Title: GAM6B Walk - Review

That's going to be a pretty typical one, is that on the first walk cycle people do,
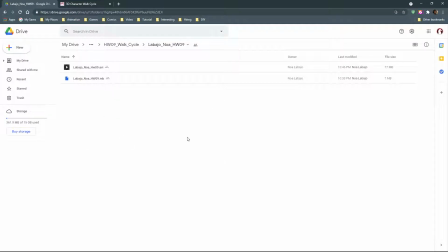it's very likely that they don't displace the hips enough as in translation, and that tends to make the walk look a little bit stiff.
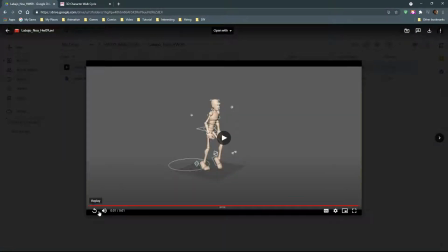It's easy to underestimate. Okay, Noah, you need to turn off the controllers and you need to cycle it 4 times in order for me to be able to use this for assessment.
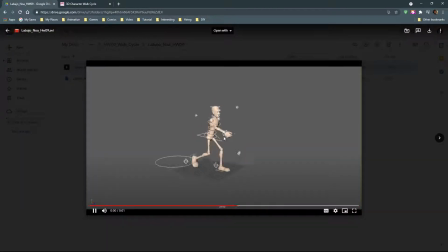So right now it's very hard for me to make comments because it's just one cycle and all of those controllers are really distracting. I can kind of see just from that one cycle that the back and upper body looks really stiff.
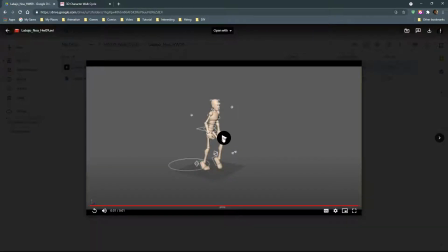It looks like the chest is not bending or swaying at all, which is going to make it look very robotic. So that'd be the only comment that I can say just from this. We'll have to take a look at the file for that.
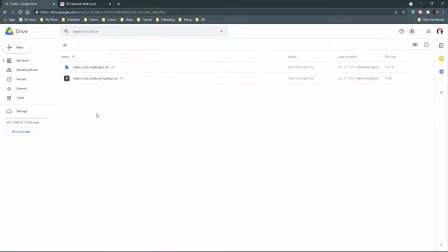Paul.
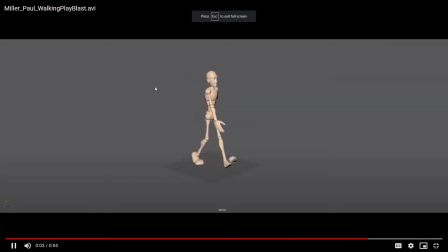A little bit small. You might want to zoom in your camera before you do play best in the future. Generally not bad. There's some odd things happening, mostly in the upper body.
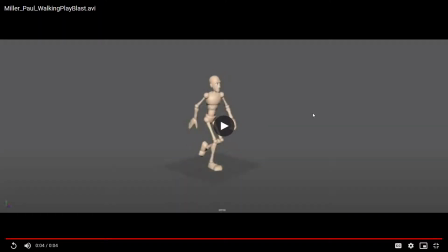I think it's because the upper body is kind of doing almost like a limping kind of cadence. So something is like not symmetrical in the upper body. So it makes it look like he's got some sort of attitude or like he's listening to music or something like that.
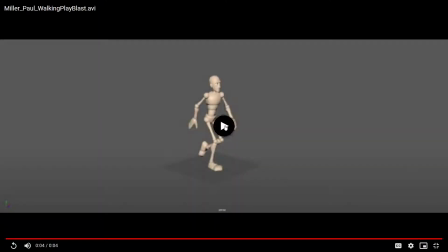In addition to that, one other weird thing is that your hands appear to be doing like a motion where they're like pulling a rope backwards. So it's like their fingers open up and then they close and then they travel almost straight back. And so it's like he's pulling himself along on two invisible railings or ropes. Um, those are just kind of general things.
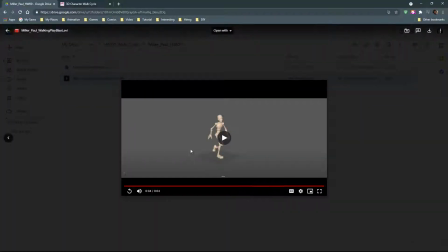I'm sure there's a way to augment that pretty easily. Probably just that your finger poses just need to have a slack position and hold it. But I do appreciate if you're trying to make them fold and unfold. It's just that in this pattern, it starts to look like he's doing some action.
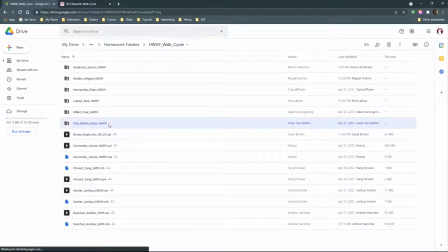All right, Isaac.
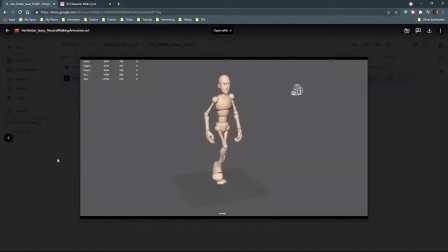Okay, so this is a good example of popping that I was talking about earlier. The elbows are popping like crazy. So they're folding and unfolding in a distracting, sudden way.
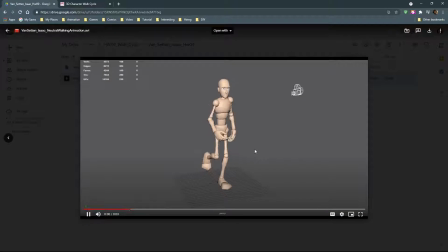Lower body looks pretty nice and smooth, especially the feet and knees. Hips look like they're moving enough, but they might not be rotating enough. Getting a lot of rotation in the hips is a great way to make it feel a lot more dynamic.
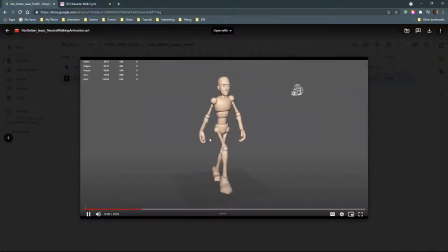I can see the body and shoulders moving, but you need to be a little bit more bold in the rotation of the hips. As far as the arm popping,
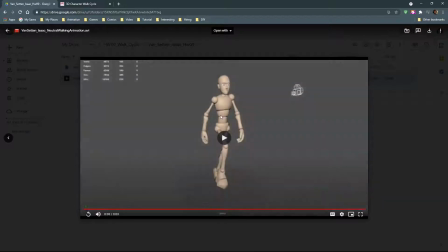that's usually just a polish issue that we have to very carefully control the exact positions that the wrists move through space,
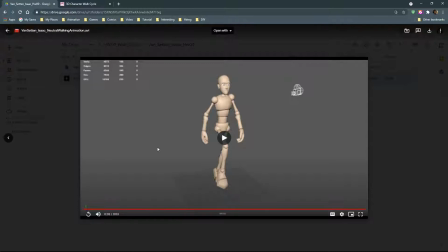and maybe even do the animation motion tracking that I demonstrated in order to get rid of that stuff.
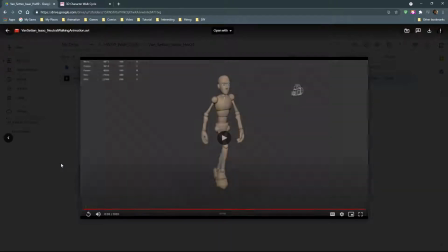So if I ignore the arms, then it's looking pretty good. The arms are the biggest issue.
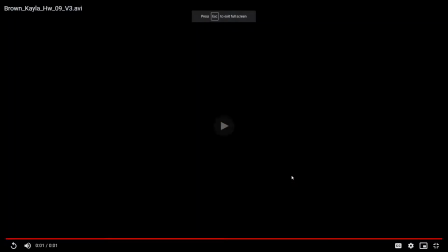Okay. Kayla was having some trouble yesterday. It looks like she went for Beefy instead of Goon.
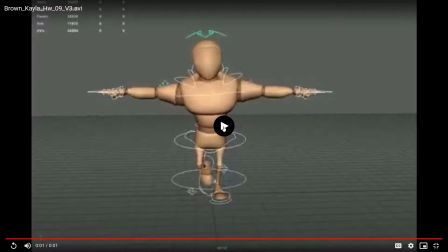She was on 2019. Are any of you guys on 2019? She was having a lot of trouble with that. Yeah, I am. And you're able to open and operate Goon? Yeah, but it gave a couple of errors and was talking about like importing problems.
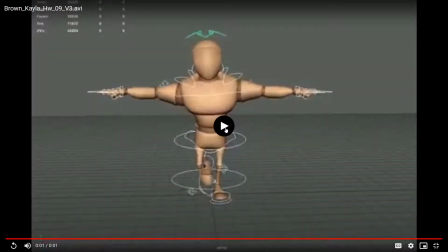Hmm. Okay. Somehow hers manifested in some really bad stuff. So just be careful if that happens. Then you might have to switch to a different character. Just test it. And if it worked for you already, then you're probably good. Okay, so she didn't get very far because that was holding her back. Also, at that point, she was talking to me just yesterday,
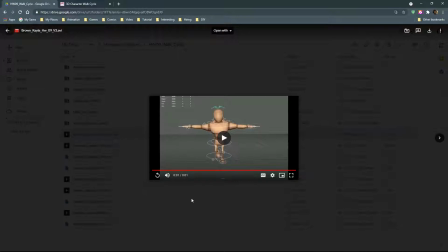which means probably started the assignment just yesterday on the due date, which is not a good idea. So that's how far she got.
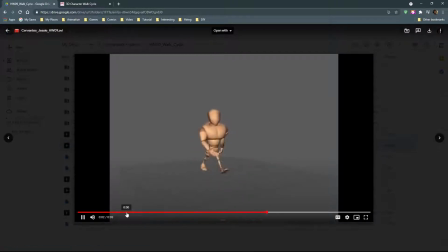Jesse. Cool, we got another Beefy. That's not bad. The legs are looking pretty good.